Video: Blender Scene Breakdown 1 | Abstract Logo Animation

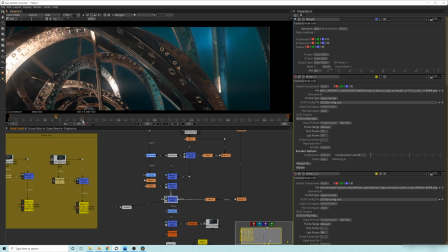So it adds a little bit of like a feeling of the sort of like background brightness,
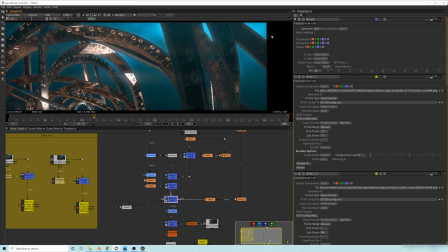like especially on this frame here, the background brightness sort of like bleeding into like the lens and creating this sort of like glowing effect,
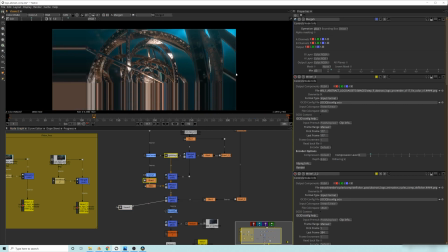and sort of like faking that to make it feel like the object is more in the environment instead of just a, rendered object placed over the top of a background.
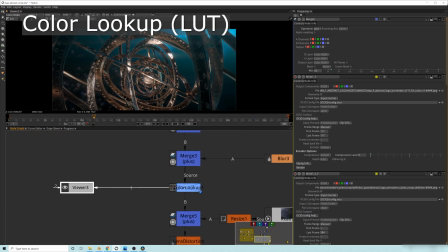The next thing that I did was I added a color lookup, and this is where it gets a little bit funky, so hopefully this renders quickly. I'll turn this on, and it will basically change the colors here to sort of match a general look.
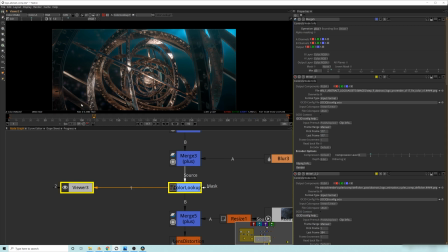And this was, again, my attempt to try and get everything to look very similar. Um, it was somewhat successful, but again, all the engines sort of handle everything a little bit differently, so it was difficult to get it to sort of like work well. Let's just give it a second here to calculate.
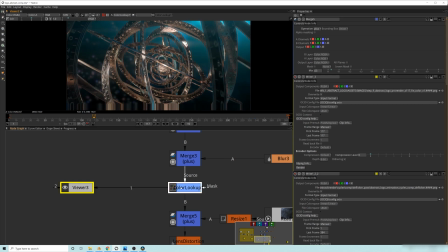It'll probably be easier for me just to show it to you. Ah, there we go. So there's a little bit of a change in the look there. Let me disable it real quick. And then, oh, come on now. Then enable it.
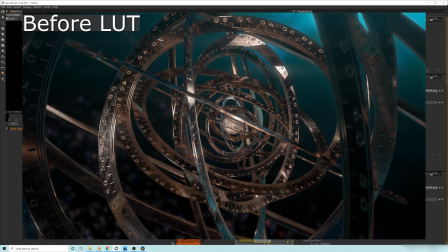And you can see that there's just sort of a change. And I'll probably just make it easier and just edit it to where you can kind of see the two layers kind of like shifting back and forth, sort of like in post process, so that it makes a little bit more sense there.
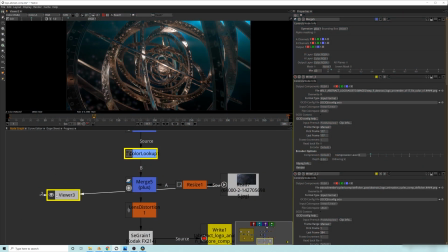So the next thing, which depending on your opinion and your point of view,
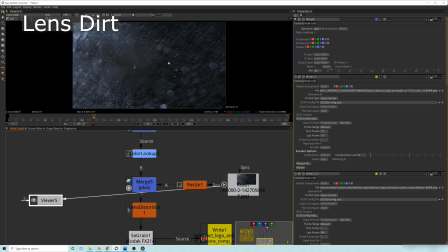in order to make things look more realistic, you kind of have to dirty things up a bit in CGI to make it look right. If it's too perfect, it's a little bit too obvious that it's a rendering.
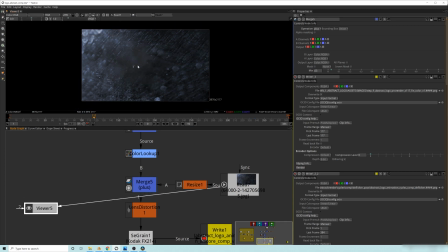So you kind of have to dirty things up a bit. So I took this sort of like scratchy lens texture. I resized it to the actual composition, and then I used a plus operation over the top to just sort of create.
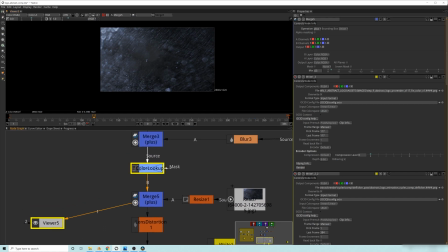And I'm going to turn off the lookup table so that it renders a little bit faster, so we can actually see what it looks like.
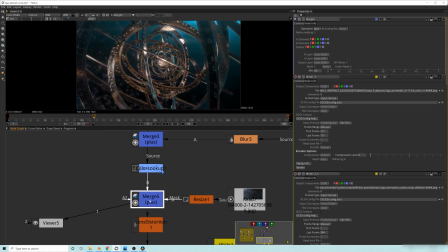Um, so the idea here, and I'll turn this because it's mixed really low. I'm going to turn this up so you can see it. So you can see that that lens, this like sort of lens dirt, is now applied over the top, and it's a little bit too strong.
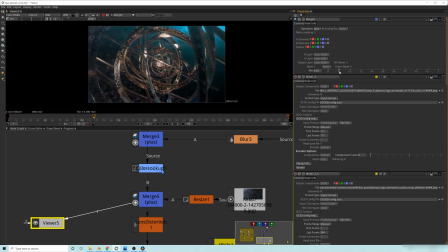So I pulled it, down to like a point 0.3 or something like that. Maybe even a 0.03. I can't remember what it was at. I think a 0.03. So it just adds a little bit of that to the overall lens. And you'll see it in the intro video that I do for all these.
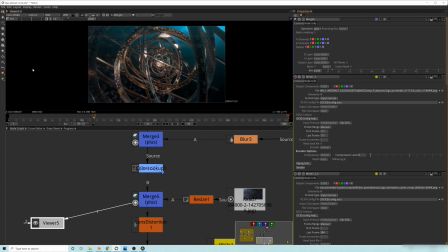I animate it on and off because generally if light would hit the lens dirt, it would actually show a lot more. But in this one, I sort of left it out so you guys can see more of the engine itself instead of the, lens dirt compositing effect, because I felt like that wasn't as important.
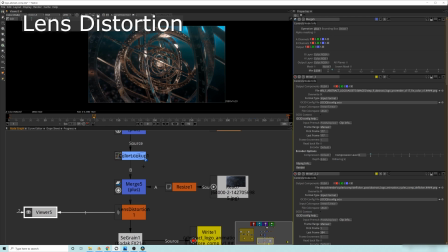And then, of course, a lens distortion, because lenses have somewhat of a distortion.
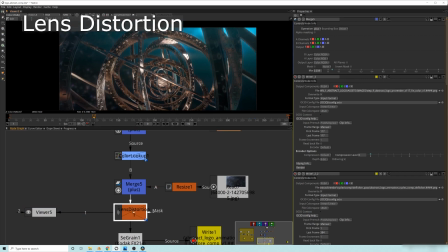So I added that, and here's a before and after. You can see this sort of like breathing that's going on.
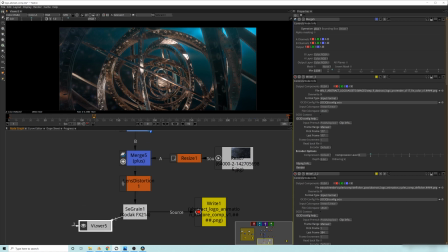And then, very, very last, and definitely not least, adding a grain over the top.
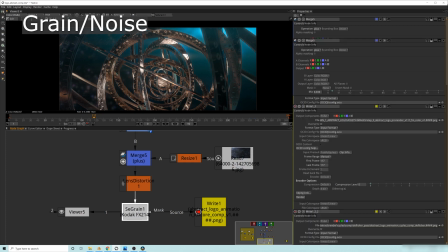And it doesn't have to be super strong, it just has to be somewhat there, because video and film has grain to it.
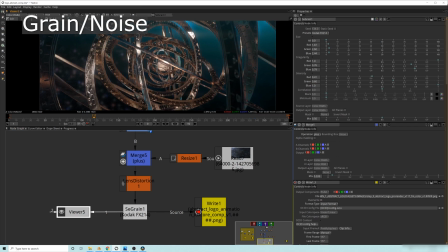And with the denoising that we did when we did our renders here, and the background being kind of like a sort of like a perfect sort of render of the background, it's very clean.
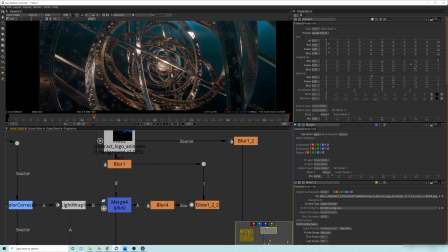A grain that's played over the top of all your compositing effects sort of uh like puts it all together. Um, a different way of saying that is, let's say that your background had a grain on it and your foreground element didn't have grain on it.